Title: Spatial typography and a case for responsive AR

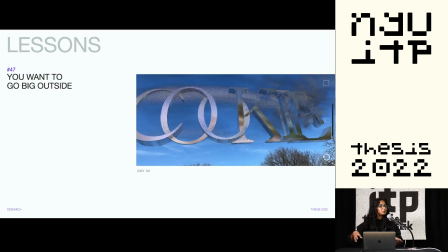[4:14]
If you're going outside, you want to go big with type because smaller text is not visible, that's just too much visual clutter.
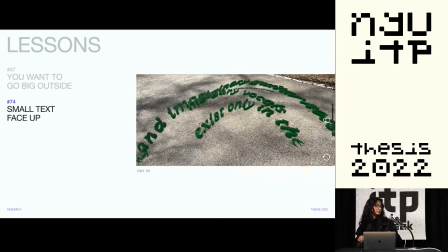[4:20]
If you have to use small text, make sure it's face up because the floor tends to be less visually cluttered.
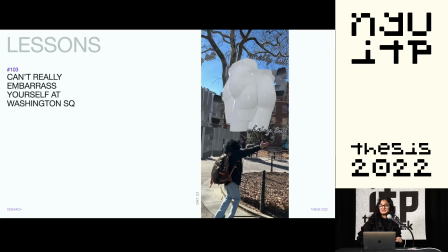[4:28]
I learned that you can't really embarrass yourself at Washington Square, even if you're chasing giant naked butts.
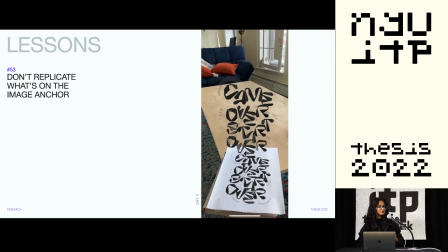[4:37]
I learned don't replicate what's on the image anchor. Add to it.
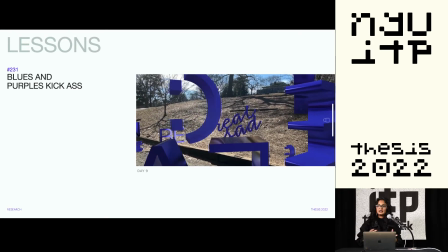[4:43]
We don't have enough blues and purples, which is why AR and blues and purples really stand out outside.
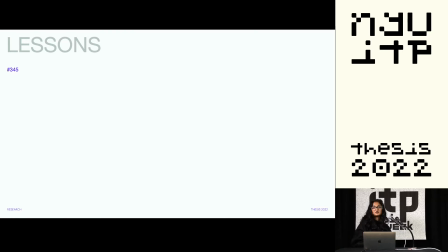[4:51]
But most importantly, this lesson that I learned was don't tell your parents about your art account.
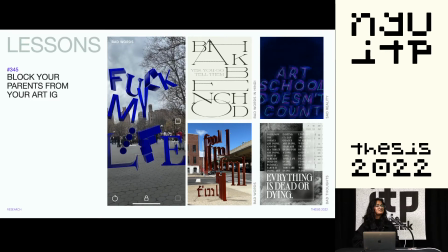[4:58]
It takes you places, and you'd rather not have that conversation. So with all that, I mean,
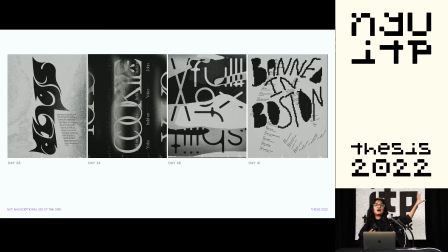[5:09]
yeah, these experiments were all based on posters, but these posters aren't really examples of an exceptional use of the grid.
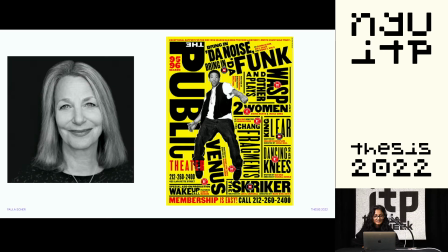[5:17]
But you know what is? This poster. This poster was designed by Paula Schor for the public theater in 1995.
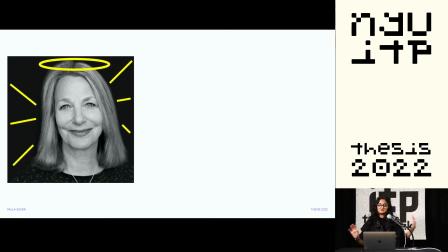[5:25]
For those of you who don't know who she is, she's God. Just kidding.
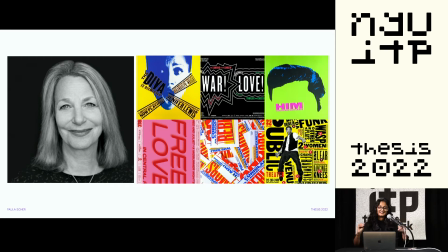[5:34]
She's an iconic graphic designer known for her work in typography and dynamic branding.
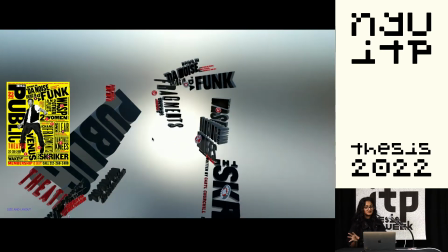[5:40]
Check her out. I recreated this poster in different spaces, keeping in mind the human would be viewing it.
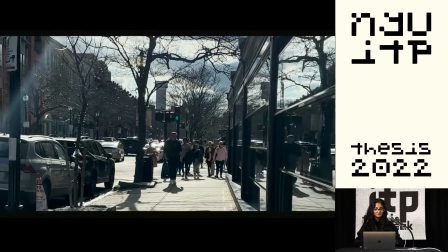[5:48]
So, story time.
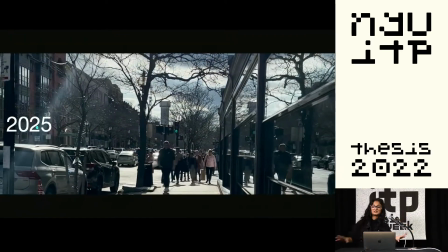[5:53]
Imagine it's the year 2025, and everybody's looking like an idiot with an AR head-mounted display glass. You're walking down the road, and you see this poster.
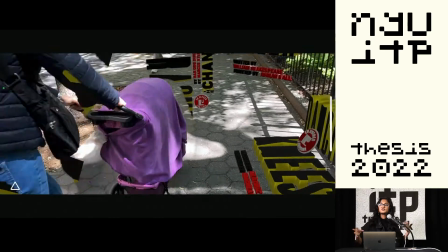[6:03]
Your device specializes it for you, and what you see in front of you is this shit. okay you like it you read it it's
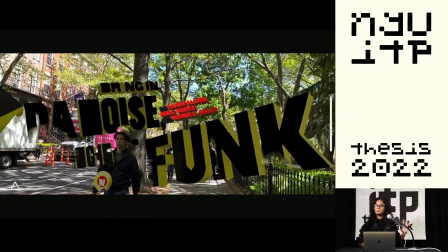[6:12]
great but you're running late you need to go home so you take the poster home now you're not broke you just live in new york so your apartment is
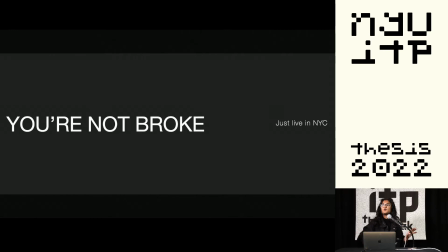[6:21]
the size of a closet you don't have enough space to walk through the experience the exp all you have is a
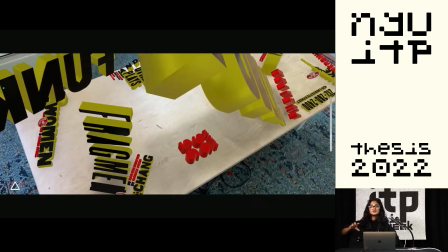[6:28]
table you can walk around the poster now to read it it's arranged itself in a way that you can read it.
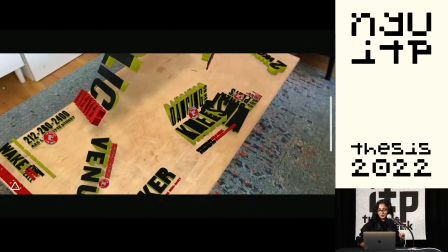[6:35]
You take your time. You like something. You're like, great, I need to show it to my friend. The next day, you take it to Washington Square to show it to your friend.
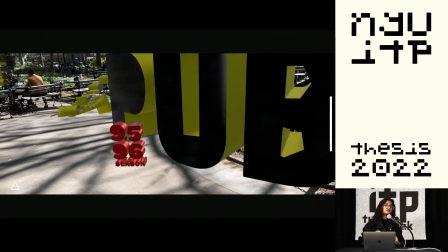[6:43]
The both of you are, like, walking around, looking at it. Great. Your friend likes something else.
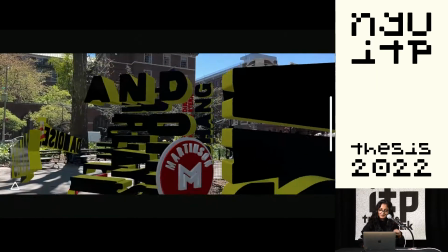[6:49]
You're like, huh, we need a tiebreaker. So you decide to show it to your crew.
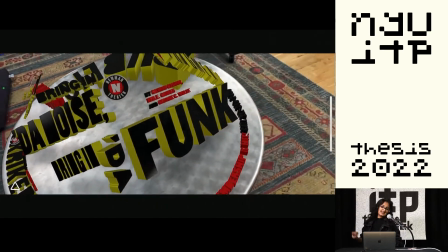[6:57]
All you have is the tiny coding-like table. It's more concise. It's still circular.
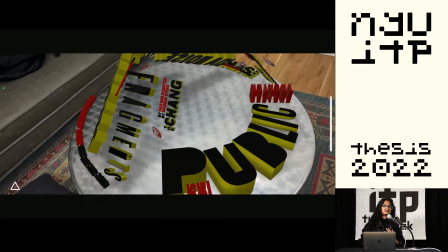[7:03]
But again, and you can read it from the outside. You guys still, you're not sure what you wanna see, but you decide to go for the thing anyway.
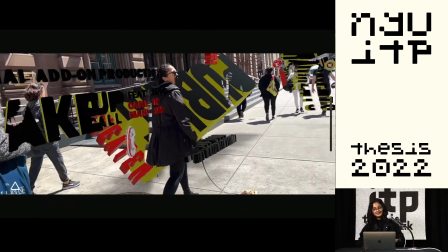[7:10]
Now, on the day of the play, you go to the public theater, you're like, fine, let's take the poster out, make sure we made the right decision,
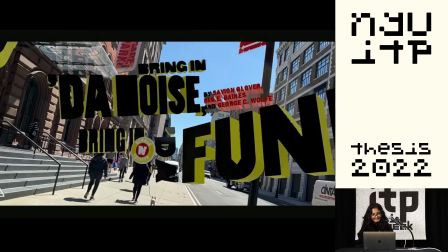[7:17]
or whatever, and then you decide to go for this musical.
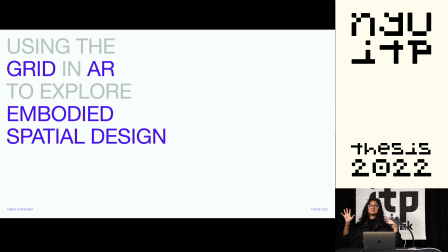[7:23]
That's the end of the story. Anyway, coming back to this, the grid in the yard is more and more and more and less.
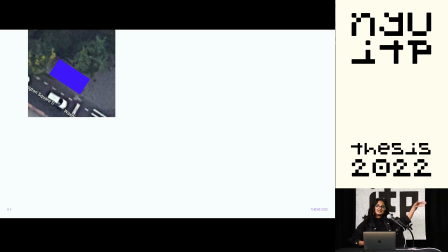[7:32]
I started with a plan of the space, got the X and the Y axis, and then imagined the elevation,
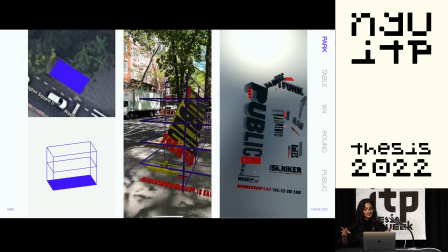[7:39]
which is the Z axis, and then designed the layout for a human to view it.
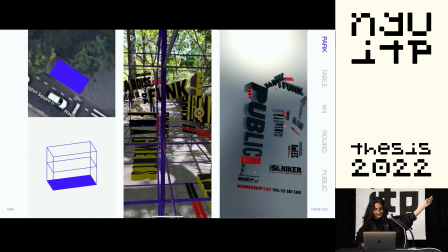[7:44]
In that case, in this case, it was a park. It was kind of designed like a playground.
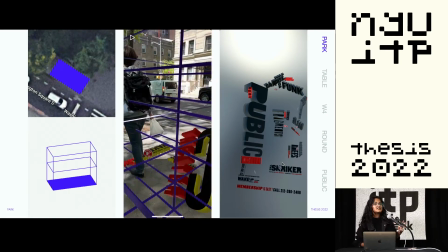[7:50]
And I thought, like, no reason the Z axis had to be like that, right?
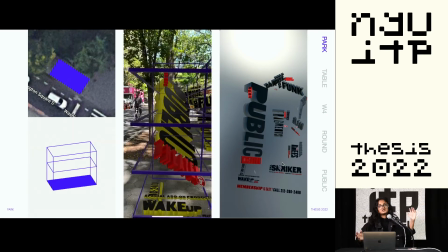[7:55]
Like, we're so conditioned to a cube because of the page, why couldn't it be this?
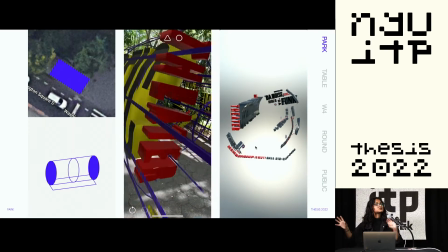[8:01]
I actually preferred walking through this one because it was less invasive, even though this looked less visually appealing.
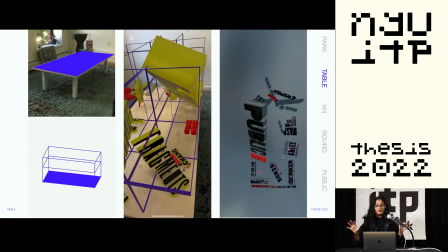[8:08]
I don't know, it was just me. On the table, this was the first iteration that I made.
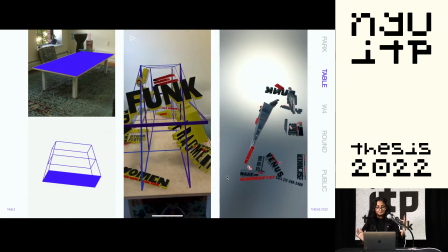[8:14]
The second one that I thought was kind of a slanted one.